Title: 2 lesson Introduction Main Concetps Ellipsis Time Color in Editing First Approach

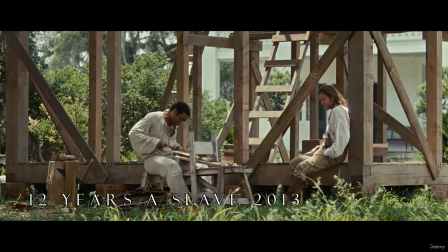4:26 Your story, it is amazing, and in no good way. Do you believe, sir, in justice, as you said? I do.
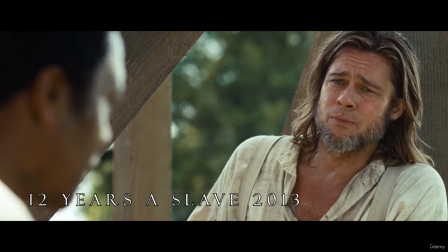4:43 Slavery is an evil that should befall none.
As you could see, by that time the movie is almost over.
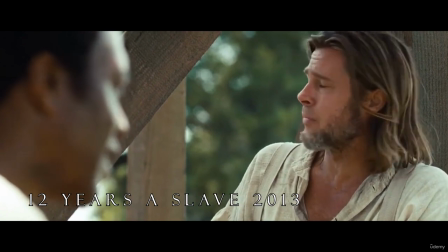4:50 I think there are minutes left to finish. I mean, there is not case in telling the Solomon's story again.
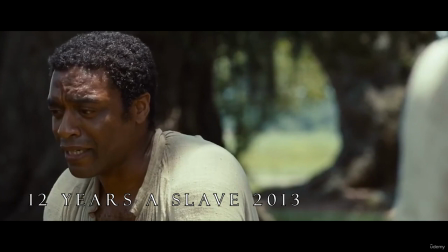4:57 So Solomon is supposed to tell his story to that man.
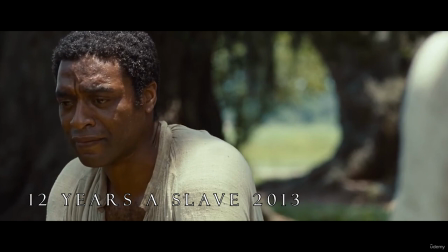5:00 That story that we already knew, that is everything that we saw in the movie until that moment.
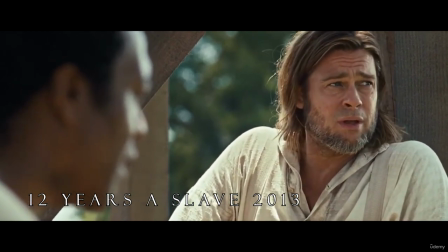5:07 And that is why there is a direct narrative jump From the moment Salamus asks for help to the moment where Brad Pitt's character tells him,
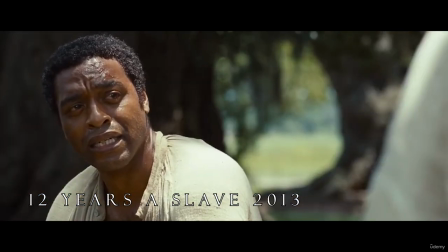5:15 that is an amazing story, not in a good way. That jump is the ellipsis.
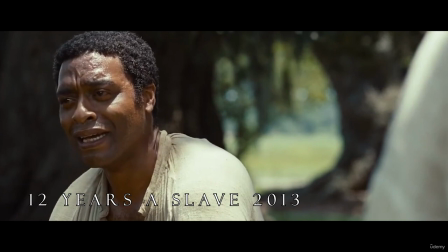5:21 We don't need to show Solomon telling the other character the story. But since we as audience know the story, we can imagine what he told the other character.
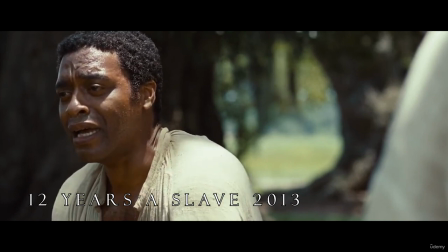5:29 So this narrative strategy allows you to reduce the length of the montage.
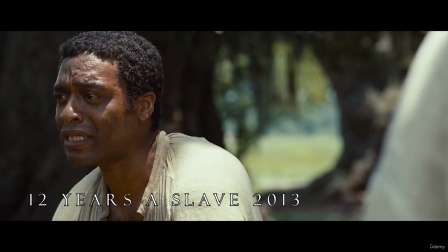5:34 In any case, we will see another practical example later on. The other important element is time. The length of a shot changes the meaning of a shot in itself. This is very important. We are going to see a very quick small example in one of my works.
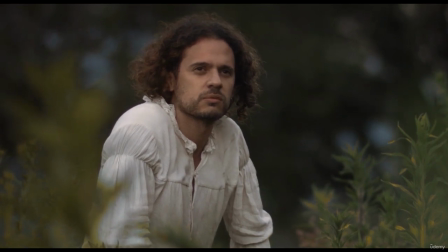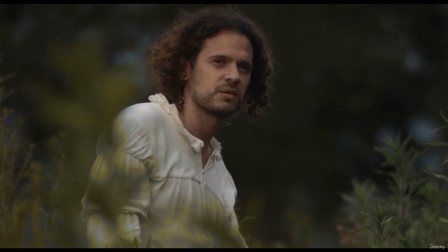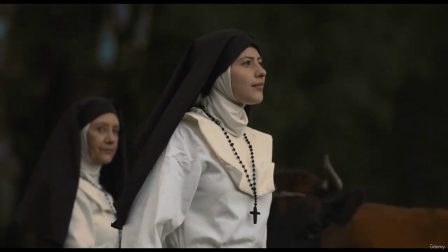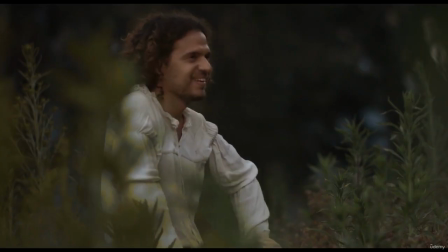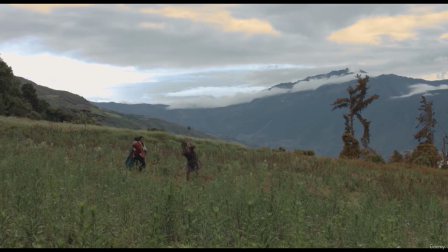6:39 In this scene, which is actually a flashback, a memory, we notice that the character is staring at the family, the indigenous family.
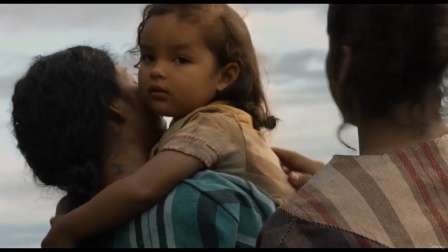6:48 But especially the character stares at the family's daughter, the baby.
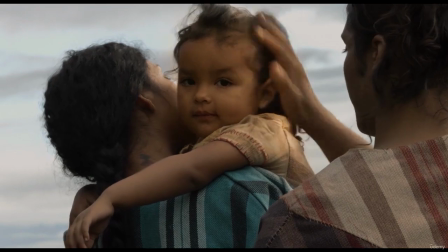6:53 And the scene lasts a long time. The change of glances lasts a long time.
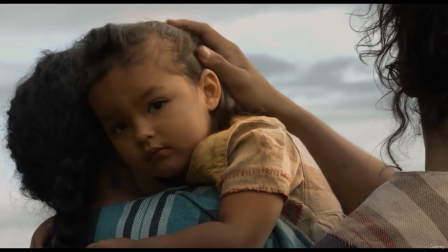6:58 But it happens that this process of looking for seconds generates expectations in the audience.
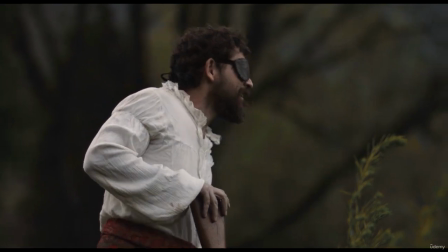7:05 Because the character is not simply looking at something to recognize it,
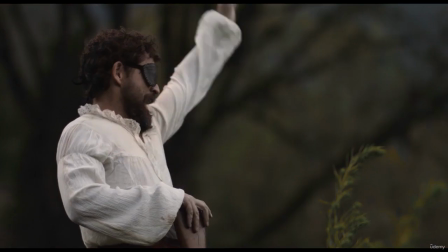7:09 but rather that he is looking at the child for a long time for maybe two reasons.
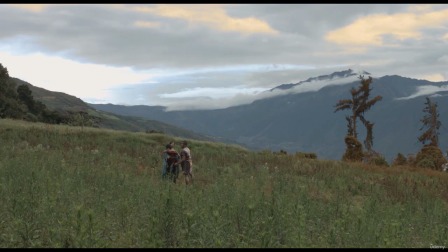7:14 The first is that maybe the character is moved by what he is looking at.
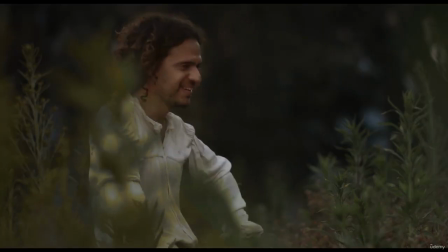7:18 The family with his daughter seems really tender to him. But on the other hand, maybe he wants to have a family.
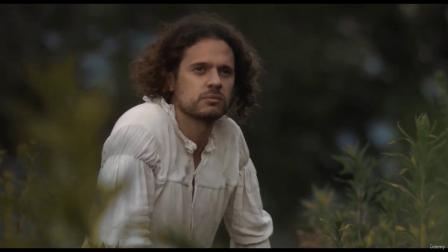7:26 Or maybe it's his daughter, I don't know. So many things you can imagine just from the fact that he is looking at something for a long time.
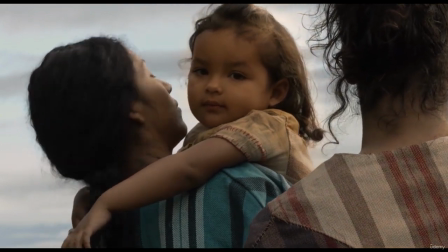7:34 Because the more time the audience passes, the more questions will be asked.
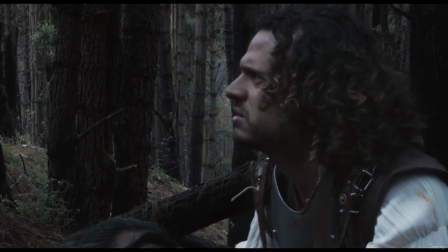7:43 The other element is the color. The color is also important in this same scene.
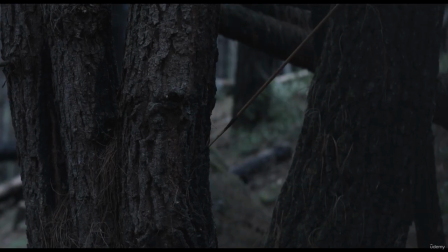7:47 You can notice that since they are flashbacks, in order that those scenes were taken as flashbacks,
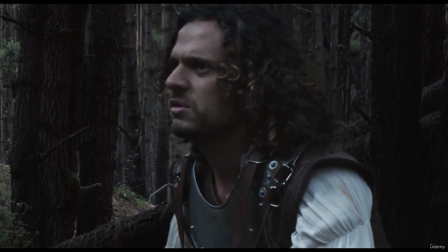7:53 it's necessary to use a different color correction in those moments to give more information to the audience.
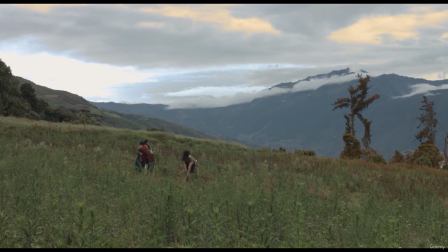8:00 They must be aware to the fact that those scenes are a different moment from the ones they were watching before.
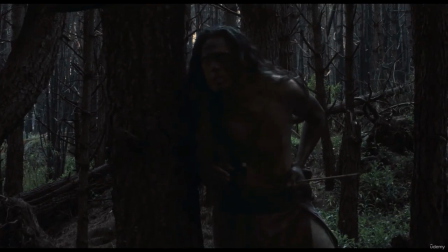8:08 Here there is another example of a flashback. It's supposed that the character is remembering a past moment with that native with whom he has come across.
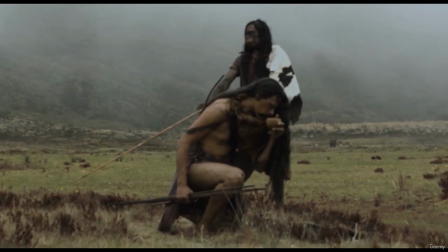8:18 And as you can see, the memory has another color correction, another color grading.
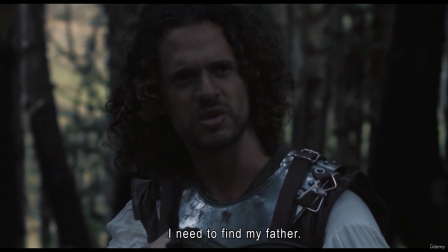8:24 Additionally, the color is also related to the motions and lighting.